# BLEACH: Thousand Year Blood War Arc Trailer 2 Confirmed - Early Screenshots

Okay, are you ready for this because this is going to be pretty huge in about less than 12 hours We are going to be having the preview for the Bleach anime the thousand year blood war arc Which has been confirmed because I do have it with me right now I'm not going to be showing you the PV however I am going to be showing you some really cool images and I'm pretty shaken right now because these these are amazing And we're going to show them and talk to you right now I do want to give a massive shout-out to OECUF for providing me with these images Because yeah, these guys are goats and I do recommend you go follow them in the link in the description down below But man, let's talk about these images because this is insane.
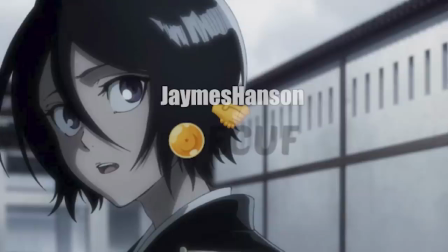(0:41)
It looks amazing. So first and foremost We are going to be showing Boom right off the bat Rukia one of the best girls And this is probably one of the shots of just before she's about to get attacked and by God look how clean that is It looks very close to the manga, yet its own animized style with it as well.
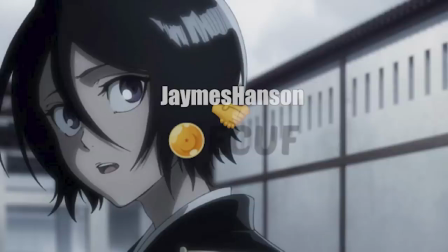(0:59)
The lighting, the dark theme that is the invasion, the first invasion arc, and the shock that you can see from the face looks amazing. This key visual looks beautiful, and having also the foreshadow effect with that as well. So again, if you're a Rukia fan, you are going to love how this is going to look.
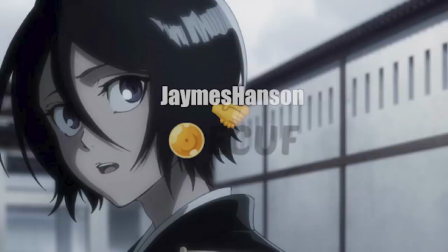(1:17)
I'm so excited to see, again, in a few hours, the actual full PV to you guys and react to it. So yeah, even though it's a bit of a low-quality image You can see the little details such as the sweat on the top of the forehead and some really good glare in the eyes and little Details in the eyes as well, which you probably won't get from this image, but I looks amazing It looks beautiful, but it doesn't end there. We've got quite a few images to talk about today Next up we have the Renji
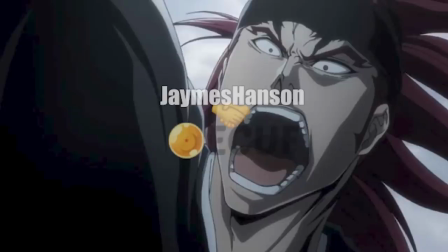(1:41)
scene a bit of a different bit of light in here This is exactly where he's about to attack Mastee Masculine after Biakia has a little bit of a battle with Asna and as you can tell Asai if nothing is fluent in my voice right now I'm excited I'm
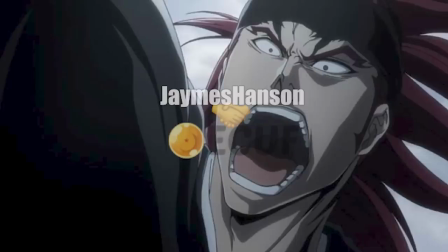(1:55)
unprepared for this but again I'm model lovely shadowing lovely lighting love the gray even though it was in the rookie one too you can see more prominent the gray background as well where it's a bit shadowy and you can tell it really fits the theme of the dark tone of
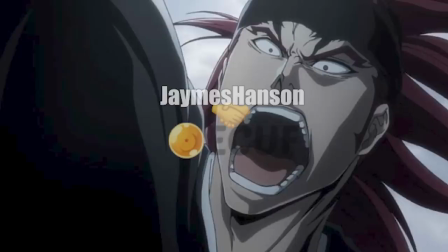(2:11)
the first invasion and I'm really surprised that we're going to get this in the pv these are probably the first one to two maybe even three episodes going straight into this so again beautiful shot of Renji here you can see the desperation the anger of Renji in this fight especially when it
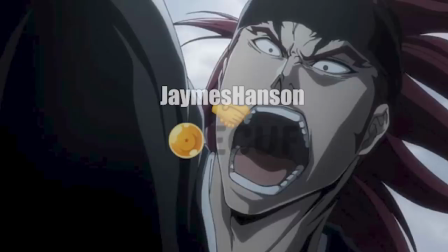(2:26)
comes to the manga counterpart I'm really interested to see how his facial features are going to be moving into this especially with him trying to protect Byakuya of all people so again ah looks beautiful right onto the next one we have not only one but
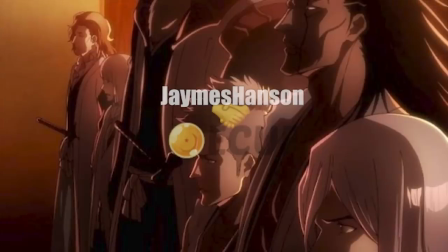(2:41)
two panels of this one we have the first set of captains here being Kensei, Shinji, Kumamura, Kensei, Kempachi and Ukitake. Look at the layout of this look at the colouring and the shadows of this it really sets like from what we are used to seeing of the bleach
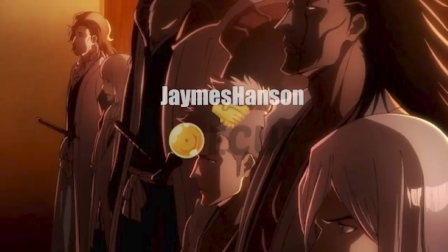(2:58)
captain meetings you can really tell that there's a really serious undertone in this because usually we see it all colourful vibrant very old-fashioned like Japanese Kyoto style layout and now we have a very dark setting at the very bottom with a very dim light at the top showing a very
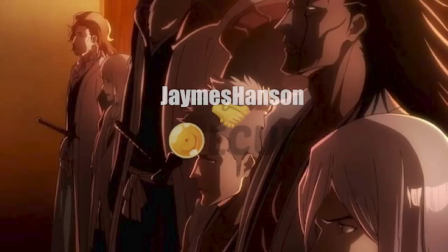(3:14)
menacing yet at the same time a very surreal feeling within this room and seeing the seriousness of all the captains like yeah there's always seriousness within these captain meetings but it really just fleshes out the concern you can see such for shinji how like he's kind of questioning what's going on kensei is very like
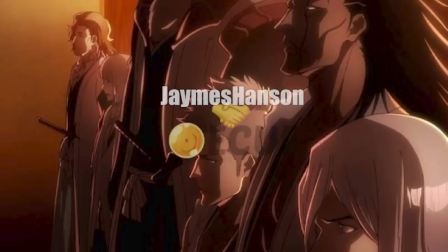(3:30)
serious about this as well kampachi's like huh like the are these guys really that big of a threat now again like kampachi usually in these meetings doesn't really seem that bothered but It seems to have caught his attention and Nuka Take really taking on board what's going on here So again, look at the lighting.
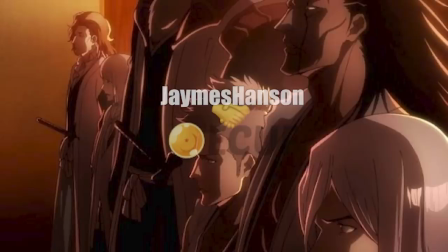(3:45)
I'm really impressed the glistening of Kensei's hair at the back But like the more dimmer shadows at the front really gives you a perspective on just Akadama drives really light in here and there to Gucci's Real expertise at work here next one again following the same suit on the other side of the
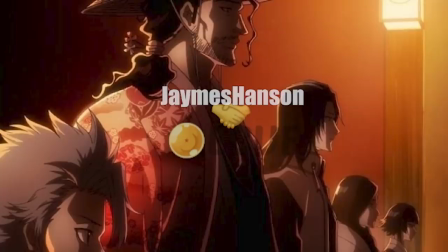(4:02)
captain's meeting Can I just take a moment to appreciate Shun Tui's kimono type garb like it's so detailed I mean, I saw the character sheets of the old anime of Shun Tui how they only did half of the the robe because obviously There's a lot of detail right but look at the detail
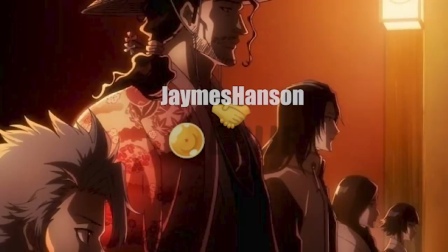(4:19)
on Shun Tui right now That is really like lots of different fading lots of bit of little bits of things that you probably would find annoying to animate so I'm really interested to see what kind of
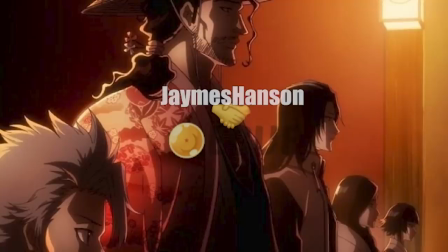(4:31)
process they did in making sure that this is consistent throughout because obviously Shun Sui has a lot of fights throughout but again keeping that same lighting really putting a lot of emphasis and a lot of attention not only on the pins on the back of his hair but also the robe as well
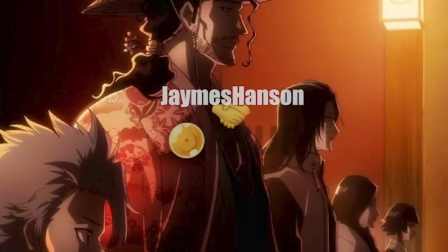(4:47)
but also as well really kind of in captivating the height differences and when I was looking for the character sheets of the bleach characters they do put a lot of emphasis on the size of the characters so you can tell there's a big difference there and the use of camera angles here seeing
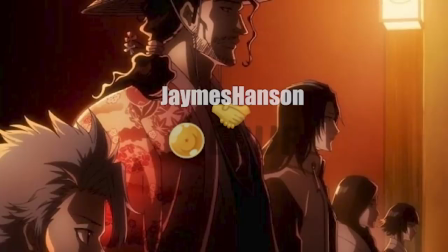(5:01)
As soy funds at the very back and to sheer out the very front you can see the distance as well And again the flare of the light at the back on the wall again Very beautiful very vibrant and it gives you even though it's really dark and there's a big contrast You can see the seriousness on each of their faces like these shots look amazing.
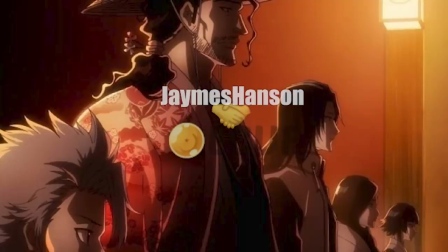(5:21)
I mean, I can't praise them enough I didn't expect bleach to have this amount of work put into I don't know I haven't I haven't even shown you guys the PV So it's difficult to to show you what my expectations were, but holy shit coming up with the next image is one of the best girlfriend
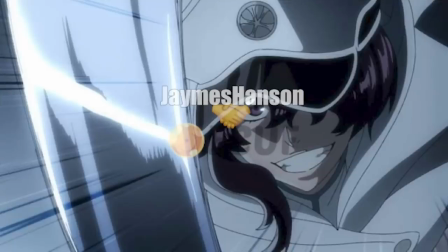(5:41)
Quincy waifus Bambietta Motherfucking Bastabine look at her. She looks she looks great. I mean look I love the glistening of the sword There's a lot of details in the swords which I really appreciate back in the full bring arc It seems that they've carried
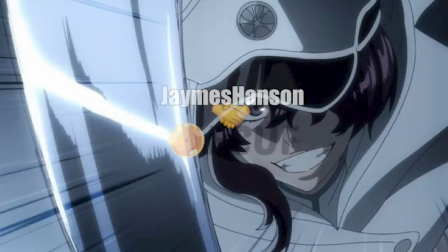(5:55)
that on some good movement speed going on here as well And you can also see the sadistic crazy side of Bambi at Basterbine as well So like again nothing that I dislike about this panel as a whole and it looks just crisp and clear So again great next up.
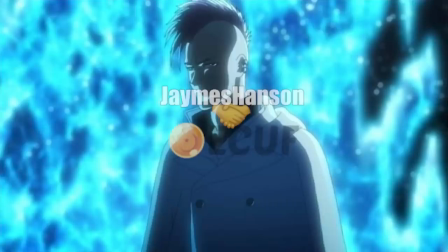(6:11)
We have a shot of Bas B again Honestly, I thought his hair would have looked a little bit more thicker if that makes sense But again incorporating a great panel shot here. Maybe this is how they made their entrance I guess a lot of you manga readers will probably pull this scan up But again loving the blue and dark
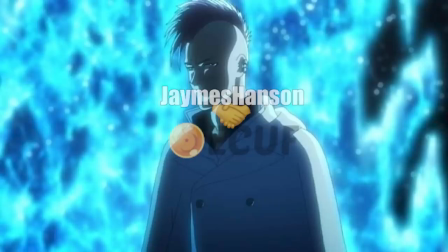(6:30)
shadowy effects here and it just really glistens You can see the white the gray the dark gray and then also the flaring of like a tinted blue on his neck and all these different Shadows are just just screams to Gucci and I love it next one Hosh Vault Well,
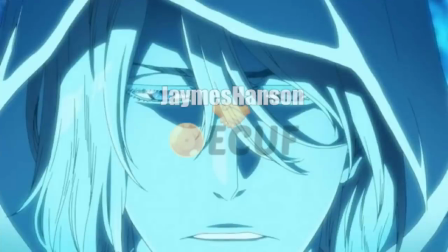(6:45)
however you want to pronounce it Hosh Browns as what the meme used to be again Beautiful camera shot here forward-facing shot lovely glares in the lighting and it just looks perfect I mean the detail in the hair alone like one thing I really didn't like about burn the witch was how flat
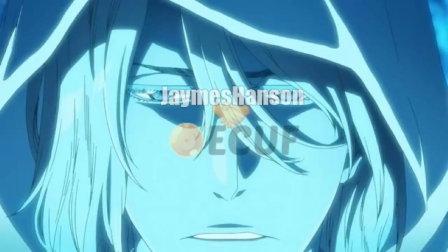(7:01)
it looks like it was fluid as hell But of how flat it looked and I'm glad it's not the same with this anime and there is a lot of details Especially within the close-up shots where there is a lot of details in the hair because again the less lines the better Right, but there's a lot of line art going on here So I can imagine production was insane and annoying, but it looks exactly how it is and that's gorgeous Following up with the man himself our antagonist Yuhar Bach.
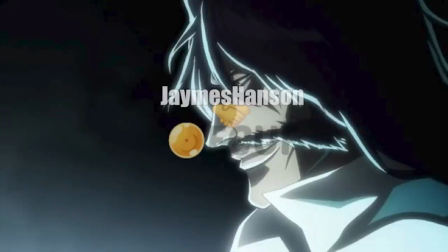(7:26)
Yes, I said it right I didn't say you watch this time again with a nice white to black background I'm guessing this is in the shadow palace of the water world or the shadow dimension If you want to call it that and again seeing the lighting off his face And just the blackness behind him is a great contrast to show himself as a villain And I would imagine that this is one of his first appearances as well.
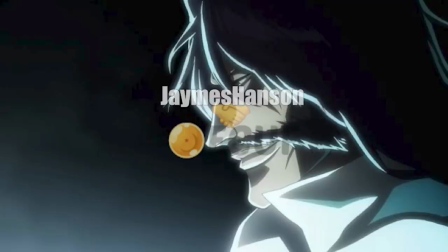(7:47)
So again, unmodel, looks great.